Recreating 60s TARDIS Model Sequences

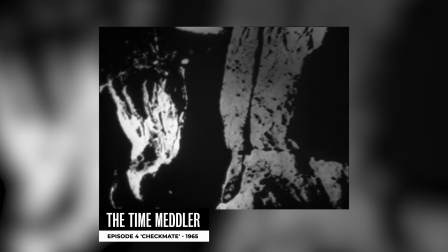(0:00)
Doctor Who's visual effects in the 1960s might look a bit dated in 2020,
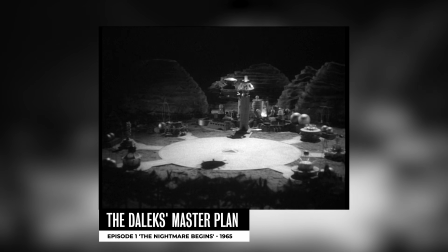(0:05)
but considering time and budgetary restrictions, they're quite impressive. Today, I attempt to create a model sequence just like they would have in the 1960s.
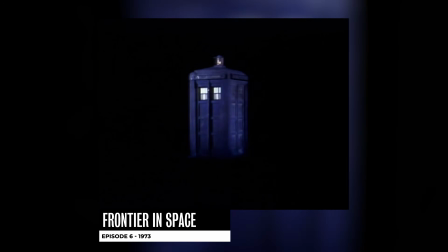(0:19)
There is something about a miniature TARDIS flying through space that gets Doctor Who fans excited.
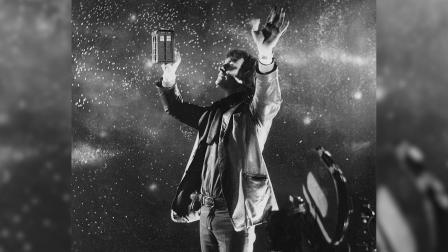(0:25)
Maybe because we're very boring people, or maybe it's just because there's something magical about it.
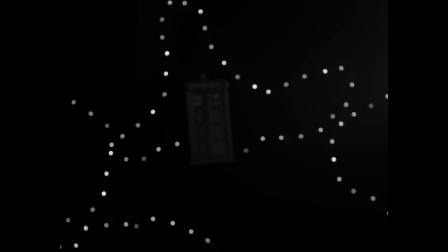(0:30)
As many of us are kind of stuck at home at the moment, I thought it would be fun to do something a bit different.
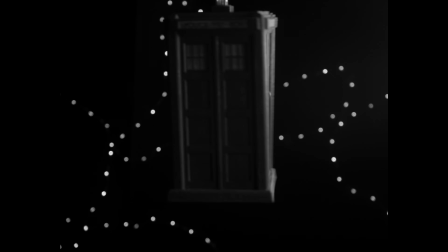(0:36)
I've always been fascinated by model sequences, and it's something I've never tried for myself. So I grabbed my TARDIS toy, I grabbed some bit of string, some black card and some fairy lights,
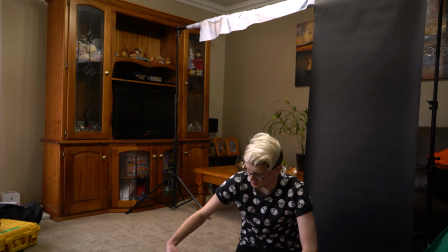(0:45)
and decided to give it a shot. Basically, I set up some stands, what I used for my backdrop here for my filming,
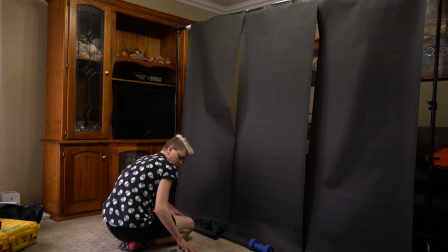(0:52)
and I put some black card on it, which I thought was a really good idea at first because I was gonna like poke holes through it and try and like shine light through it, and it just was not giving the effect that I wanted. So I decided to use fairy lights instead.
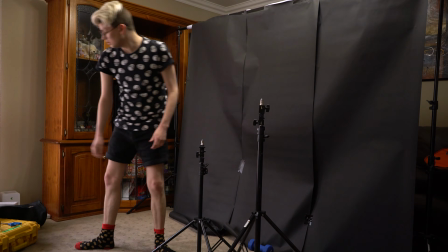(1:04)
If I was to do this again, I would use just a black sheet instead. Something thick and non-reflective would probably be best. Trying to create something from the 1960s with modern technology will never look correct. So I've tried a few different techniques in order to give that 60s look. I set up my lighting a bit differently.
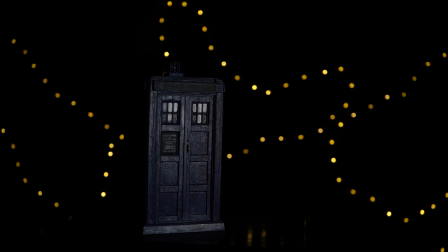(1:22)
Usually I would have a light on the side and a fill light,
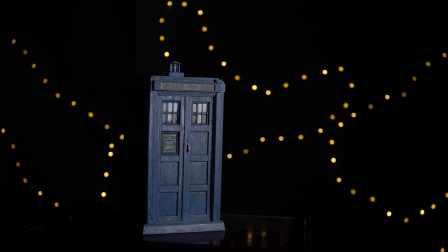(1:25)
but I decided against using a fill light this time because I felt as if I really wanted a strong light source, because I really wanted strong shadows like they would have in the 60s. In order to give a real 60s effect, I decided to use a Pro Mist 1.8.
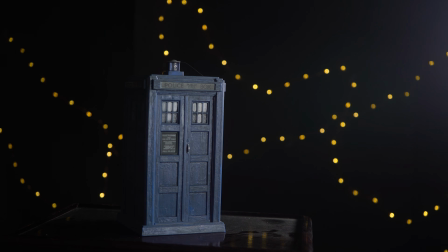(1:39)
This just gives the effect of a bit of a blooming, so it gives that more of a vintage look, because film has a more softer impression than digital does.
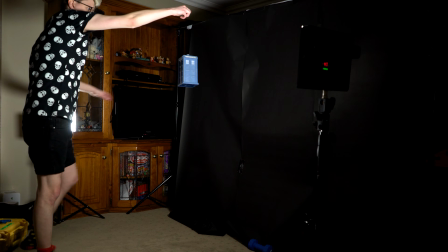(1:48)
Digital is very sharp, because clearly I'm using a digital camera instead of a film camera.
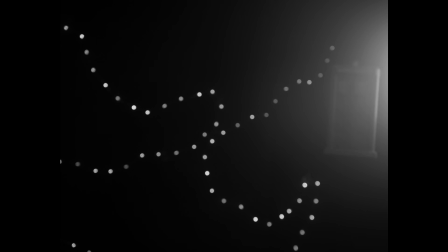(1:53)
And then this also helped to give the effect that the TARDIS was flying away from a sun or a star of some sort.
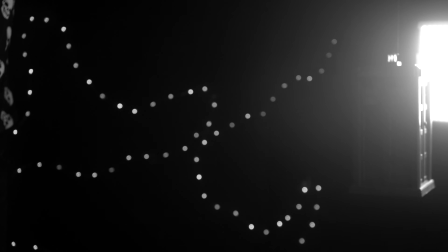(1:59)
But also by doing that, it has amplified the string a little bit more.
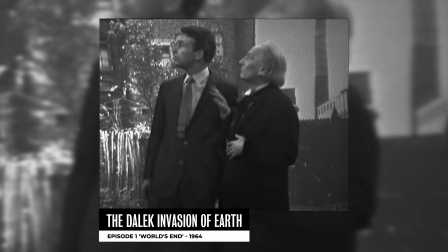(2:04)
In the 1960s, to distract from the string, sometimes they would film their model sequences upside down. This was done in the Dalek invasion of Earth, and the string is from the bottom, and then they flipped it in post.
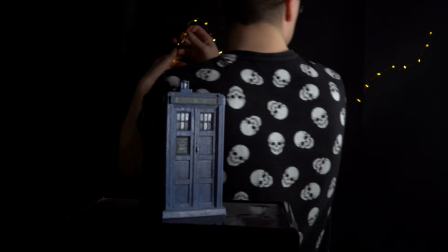(2:16)
Since my original idea for the starfield didn't work, I decided to do fairy lights instead because I wanted to get a more natural glow.
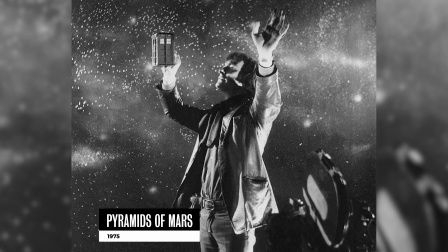(2:24)
If I was trying to be more realistic, I would have used an actual painting of stars, but I am not very artistically inclined,
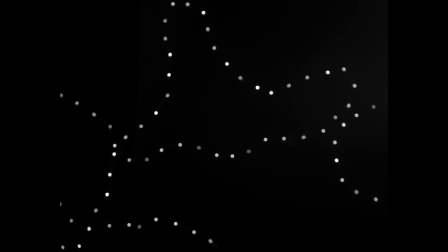(2:31)
so I thought it would look worse, so I decided to do it a bit cheaper. I thought I had more white fairy lights, but apparently I just have rainbow fairy lights, which is, of course, say gay rights.
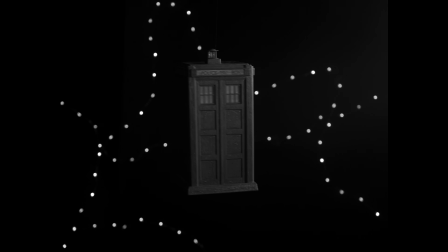(2:41)
But I think the lack of fairy lights just shows that, the BBC couldn't afford more lights, so therefore I can't afford more lights, so we're just gonna say it's an artistic choice. I originally intended to shoot this in 4:3 black and white, but I also recorded it in 16:9 in color as well, just for safety.
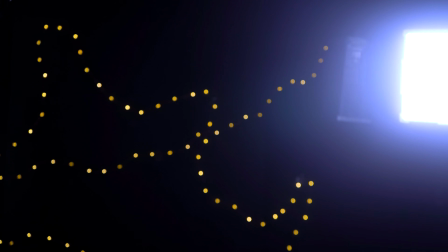(2:57)
But because it was meant to be cropped into 4:3, you can see light stands and me moving around with some string. The good thing about the 1960s TARDIS is that it's easy to attach string on the top because of the actual lamp on top.
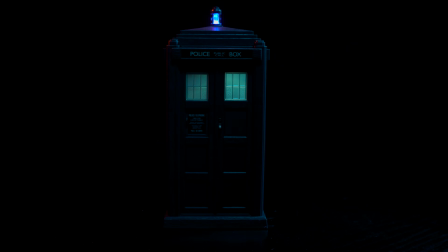(3:10)
I tried to mount the Jodie Whittaker TARDIS, but it hasn't got the same type of clamp, so I couldn't do it properly and I couldn't be bothered.
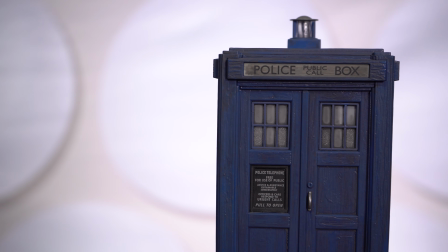(3:16)
And plus I wanted to use the 60s one anyway. One of the more annoying things about this toy is that it has speaker holes in the mold. So if there was actually speakers installed, it would come out here, but there isn't any speaker sound in there. So it's just an annoying thing that doesn't do anything.
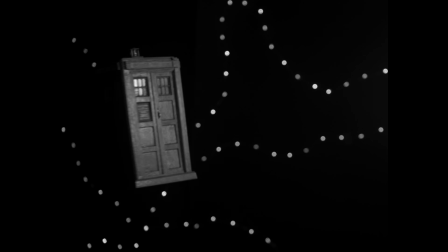(3:33)
It looks really nice when it's spinning all the other way, but as soon as you spin to the awful thing, it looks really, really cheap. I think one of the most important things about this project is kind of doing it all in camera. What you got in the camera was what you were going to show on BBC One that week.
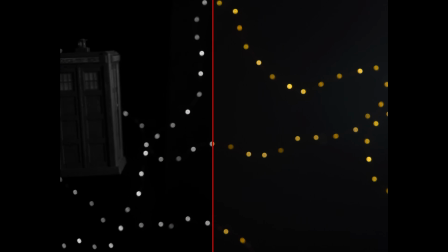(3:49)
So the only filter I put on it was some minor color correction and to put it in black and white, and that was it.
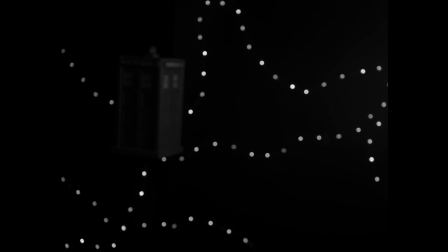(3:55)
Also notice, I haven't lowered the resolution.
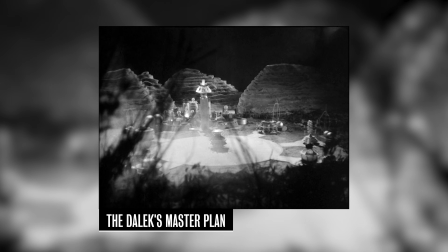(3:58)
This is because model sequences were generally shot on 35mm film, which is high quality.